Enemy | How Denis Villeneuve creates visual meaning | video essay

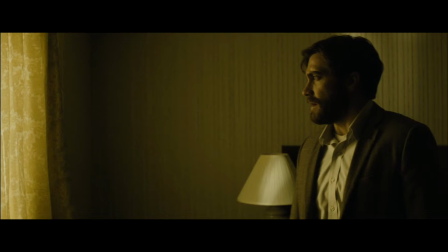12:40 The simple existence of these two characters suggests a fault in the universe that must be corrected.
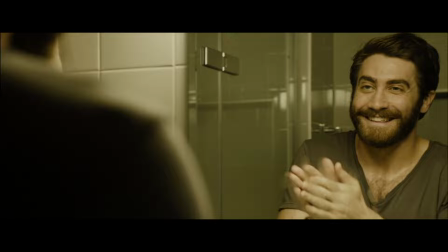12:47 This is the tension. Anthony seeks to resolve this tension by using it for sexual gratification with Mary.
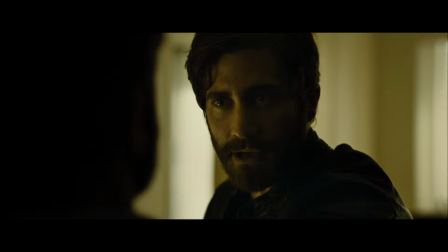12:55 You can give me your clothes in your car. I'm gonna take your girlfriend on a little romantic getaway. I'm gonna bring her back home tomorrow and I'm going to disappear forever.
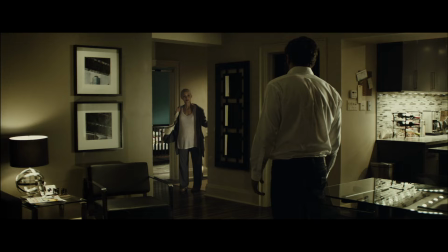13:03 Then we will be even.
And Adam sheepishly attempts to do the same with Helen, which is extremely out of character.
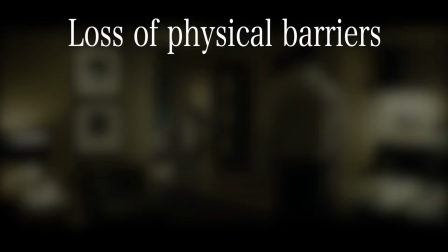13:11 Sorry.
This exchange of lives is marked by the loss of physical barriers between both characters.
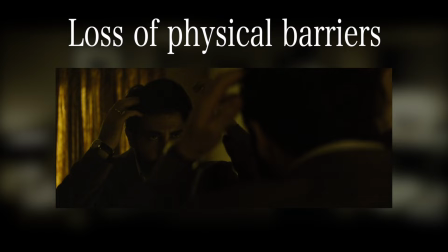13:17 The tweed jacket, the wedding ring, the messy hair, it all vanishes.
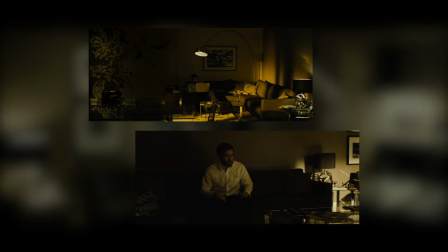13:22 The story returns to familiar settings like the motel or Anthony's apartment, echoing events that have already occurred.
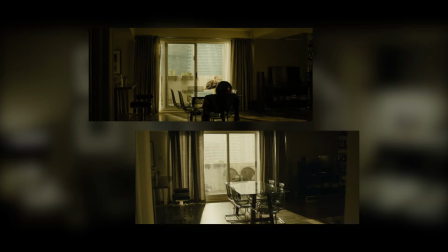13:28 Watching this unfold is jarring, as both characters are now physically intruding on each other's lives.
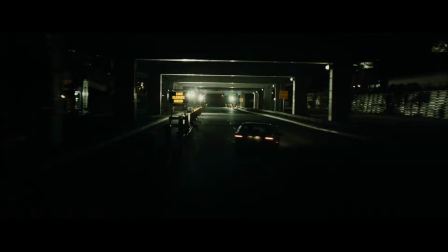13:35 If the lines between their identities were blurred, they're now completely vandalized.
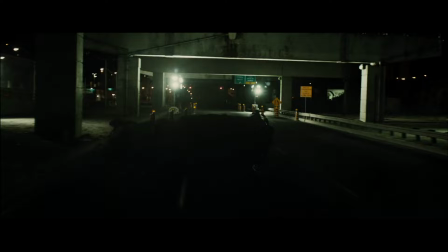13:40 The tension is resolved through Anthony's metaphorical destruction
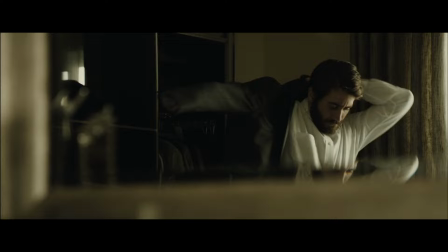13:46 and the reconciliation of Adam's figurative self into Anthony's physical body.
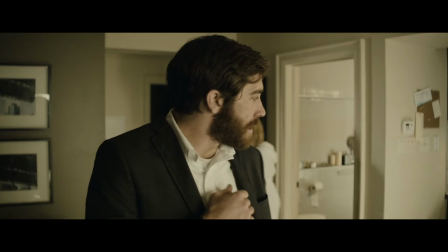13:52 So, now that this crisis is resolved, Anthony and Helen lived happily ever after, right?
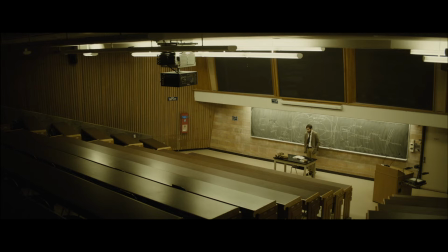13:58 Not quite. There's one last thing I omitted to mention about dialectics and why it's such an important concept for this film.
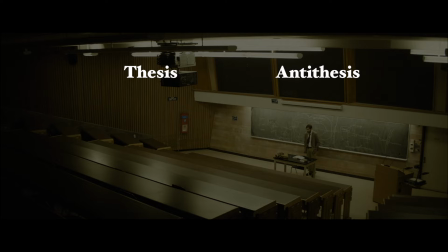14:06 The dialectic process is not a journey from point A to point B. It's an endless process through which we get closer to the truth without ever fully grasping it.
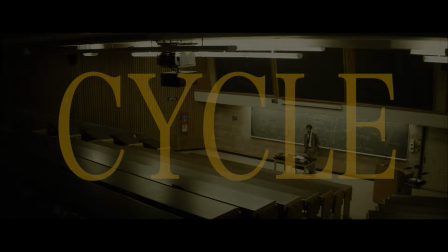14:16 It's a cycle.
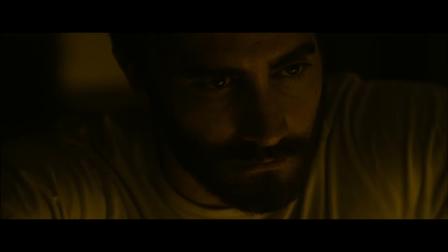14:19 And infinite, mundane, controlling repetition is the one thing Anthony fears the most.
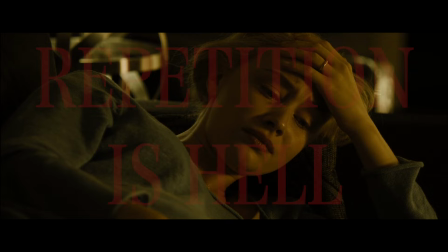14:26 Repetition is hell.
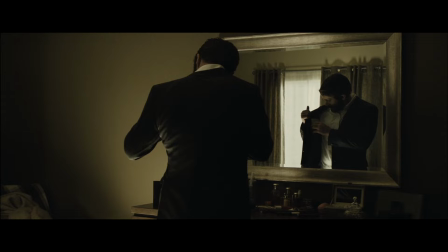14:29 This brings us to the film's terrifying conclusion, where we realize that the entire movie has been a prelude for its final frames.
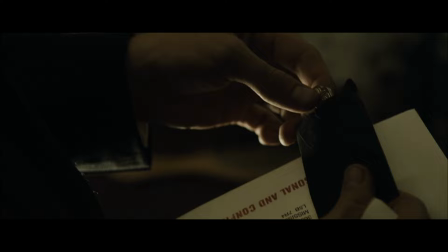14:38 Anthony's internal growth comes crumbling down as temptation rears its ugly head, manifested through the arrival of a tiny silver key.
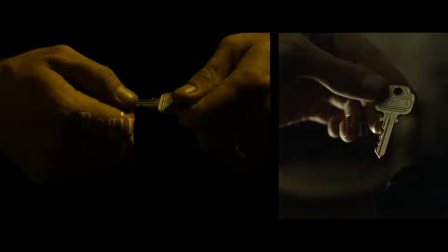14:46 There's a devastating realization as we piece together the echoes from the film's beginning and its end.
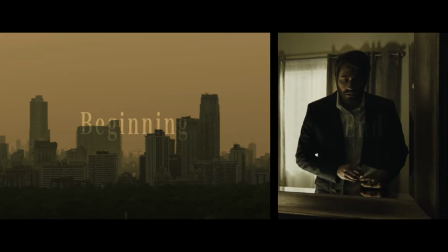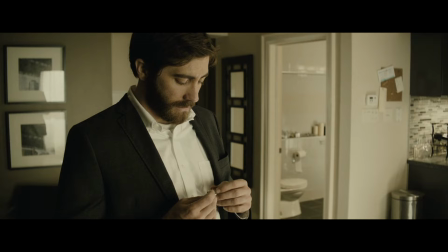15:02 That this moment has happened before.
Are you lying to me?
And it will happen again.
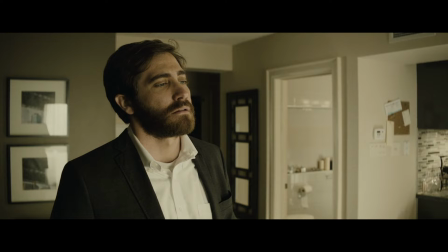15:09 Helen, did you plan on doing something tonight?
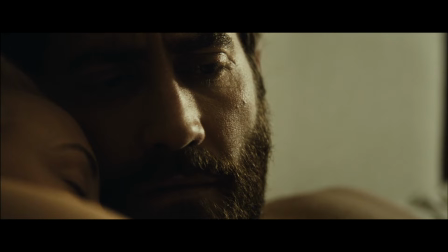15:15 Because I think I have to go out.
It's why Helen takes the form of a terrified spider, because in the end, no matter how much he believes it,
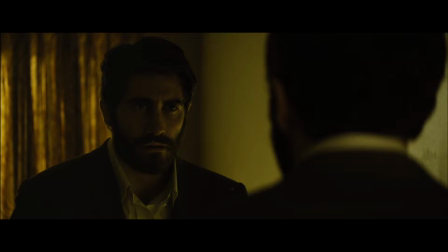15:24 Anthony isn't trapped by the women in his life, but by himself. He is the spider and the fly.
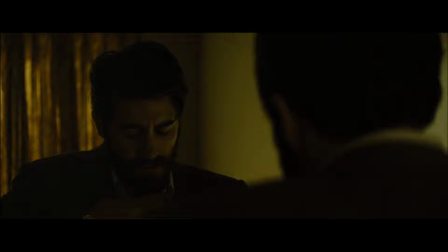15:31 He is the enemy.
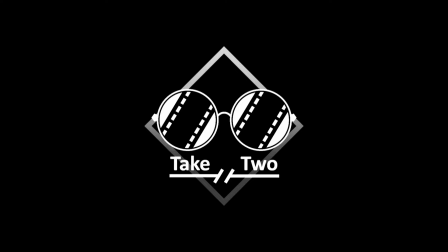was really a blast to make. It's such a good movie, one you can really keep coming back to and notice something new every time.
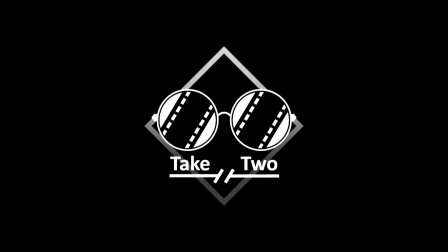15:49 Just don't get trapped in the cycle. Let me know what you thought. Are there any details that I missed? I'd love to discuss them down below. Till next time.